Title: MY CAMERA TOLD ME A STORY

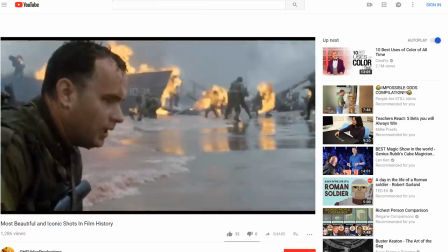This video is brought to you by Adorama. The camera doesn't just capture whatever you point it to, it also tells its own little story.
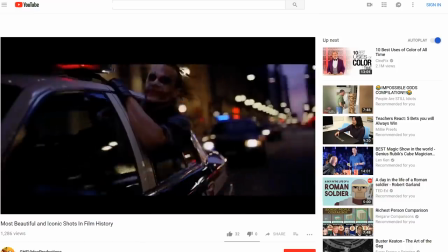Depending on where you place it, how you move it, which lens you use, it all speaks a different story.
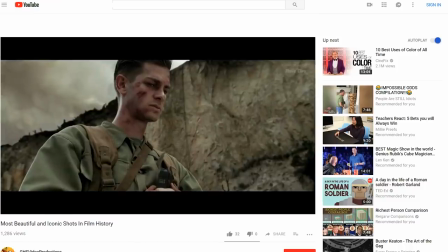A visual story.
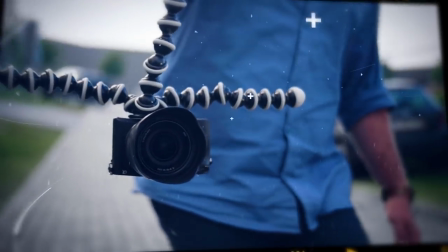Hey folks, my name is Jordy for cinecam.net and I just came back from IBC, which is a huge event where all the brands show their latest film equipment. Now, I was initially thinking to vlog on the event, but eventually recorded nothing. You know, it just felt good to enjoy the event without thinking about that camera for once. I mean, you've probably had that before, where a friend or someone in your family asks you to shoot their wedding. And you will say yes, because you're just bad at saying no. But then you realize that you sometimes just want to tuck that camera away and enjoy the event or the party. I've been there too much, so no IBC coverage. But I can definitely recommend a few channels that have been shooting there non-stop, I'll leave links to them. in the description below. And if you find something very cool that you want to purchase, please do with Adorama,
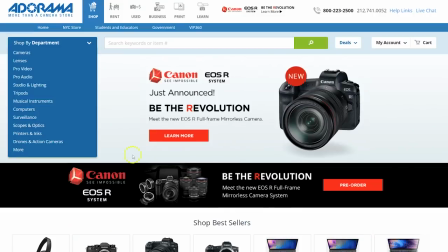which is an online store for video equipment, and that way you're also supporting our channel, which we appreciate so much.
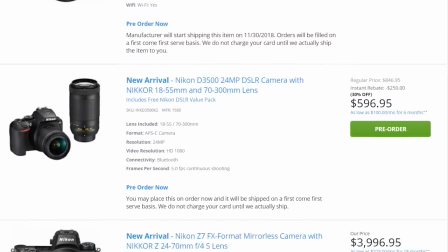Anything you get in your mind, they probably have it. And you can visit the rep store by clicking the first link in the description below. But now let's stop with all the yapping, because I've got 10 camera tricks to show you guys and explain the story behind every shot. We've got Lorenzo sitting here behind the table, enjoying his drink. We're going to give some different emotions to Lorenzo and see what the best way is to capture that moment.
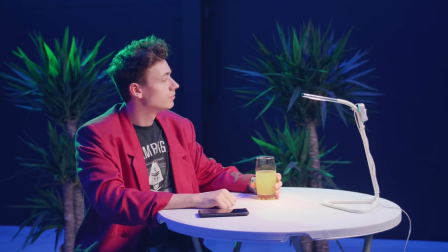Starting off with Lorenzo being in control. He knows exactly what he's doing there.
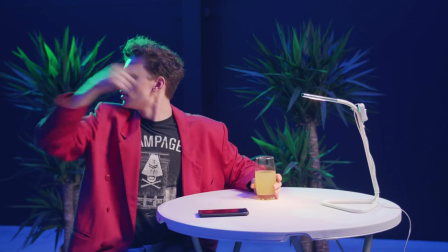He's sober and sits up straight. Maybe he's waiting for a client, but he is super confident.
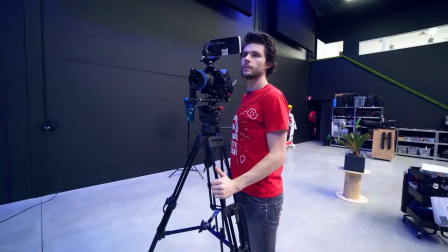And that's why I'm shooting this on a tripod. But the camera dust usually reflects on the actor. So, if the camera sits sturdy on a tripod, so does your actor. Such a static shot is quite neutral, but it can be very powerful as well.
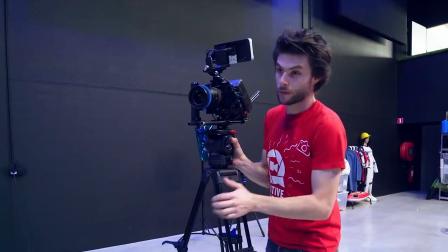Now, let's say that we want to make Lorenzo even more powerful. Well, then just lower the tripod a bit and go below the height of his eyes.
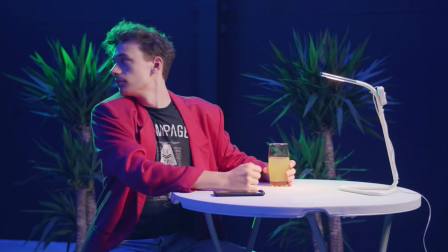From the camera standpoint, we're looking up to him. The audience is going to feel smaller, making Lorenzo be a greater person. You don't always have to go super low to the ground for this. Often lowering your camera a tiny bit can already lift the power in your actor a bunch. But then suddenly he gets a message.
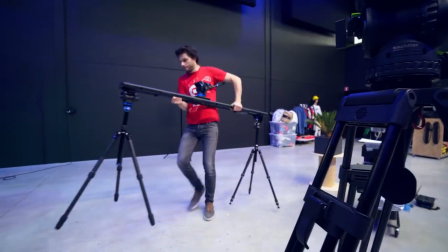Uh-oh. The stuff gets serious now, so let's bring in the camera slider. I'm using a brand new slider from Syrup, which is the Magic Carpet Pro.
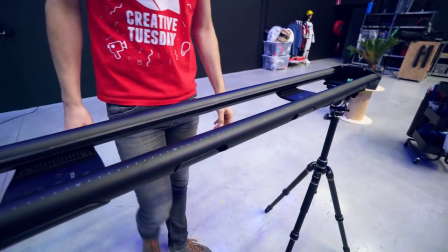A truly amazing slider, which you can make as long as you want if you buy additional tracks. And it has this internal flywheel button, so that your camera flows super smooth.
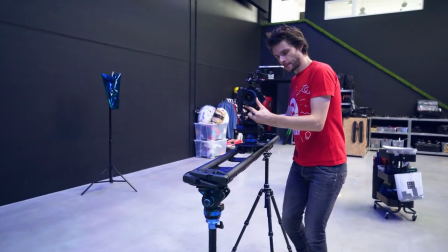But anyways, I'm using the slider now to move forward and track in on Lorenzo.
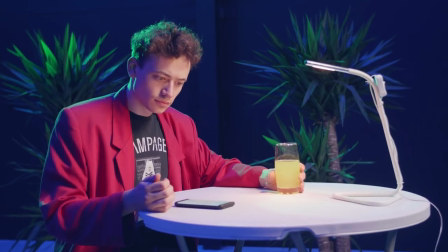We're going to go closer to Lorenzo. The message is still trying to get to him, so he becomes silent and he doesn't know what to do or how to respond.
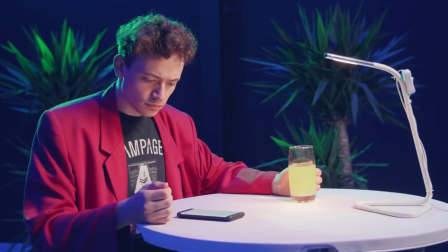The camera is that message, it focuses on Lorenzo.
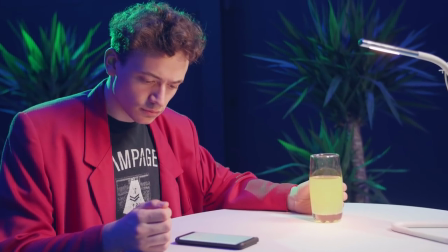It's coming closer, we're building up the tension, we're boxing Lorenzo in, he has nowhere to go but to respond on that message.
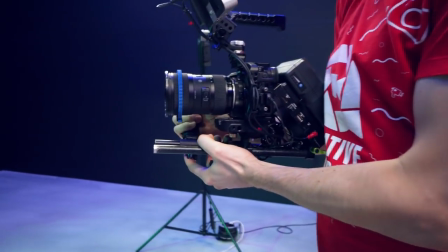I'm going to zoom out, take the camera in my hands and stand close to Lorenzo, because Lorenzo starts to feel uncomfortable.
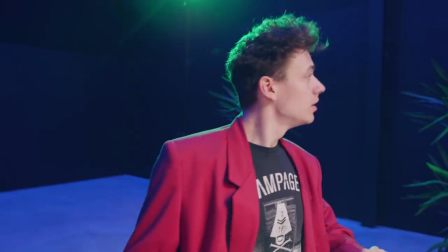And by standing close to him on a wide-angle lens, the audience feels like we are in that moment.
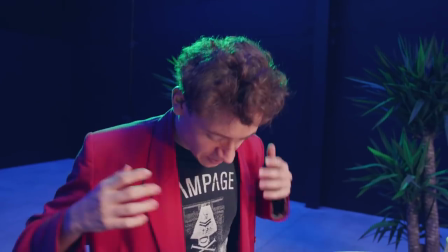We can feel what Lorenzo feels. We sit next to him and feel awkward as well.
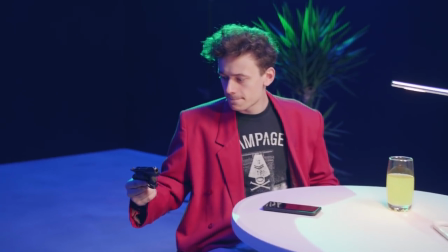But then he takes action. He takes out a gun. Things go out of control at this point, so I'm going to zoom in a little bit and take distance from him.
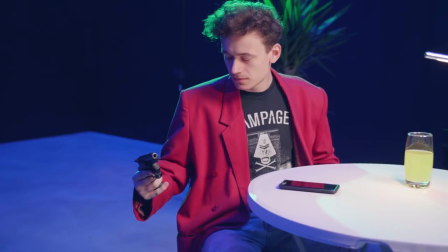But I'm also going to shake that camera. Lorenzo is nervous, so the camera should be as well.
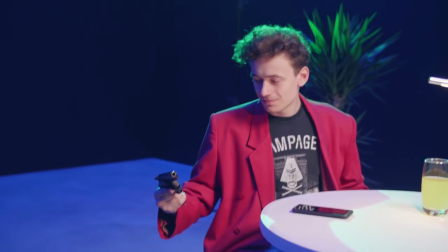I'm going back and forward between the gun and Lorenzo. What is he going to do? Lorenzo makes his choice and puts the gun against his head.
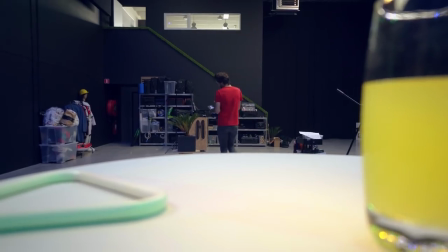For the audience, it now becomes way too much. We are going to step way back from that awful scene, zoom in and look from a distance.
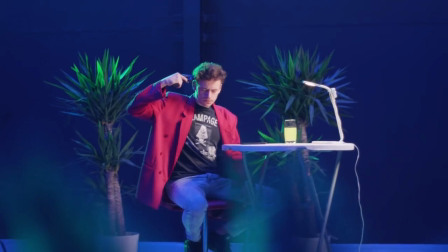Like one of those disaster tourists. We are leaving Lorenzo alone, and that is what the camera standpoint tells us.
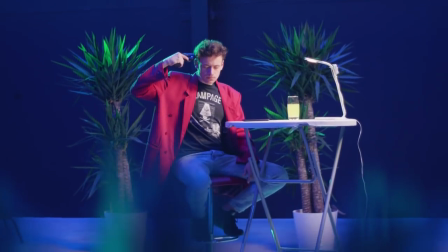The audience feels safe here, Lorenzo is left alone, there's nobody there for him.
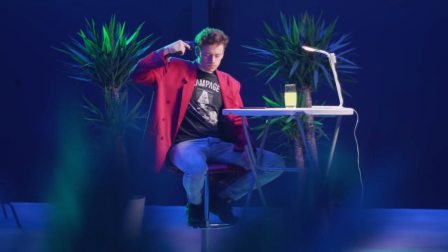He's all by himself, hopeless, fragile, and we're just looking at it from a safe distance.
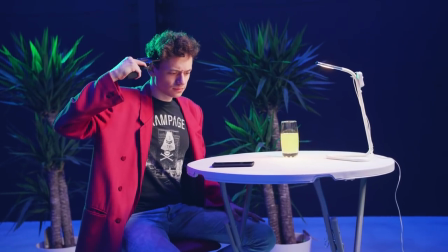But then something happens. He receives another message.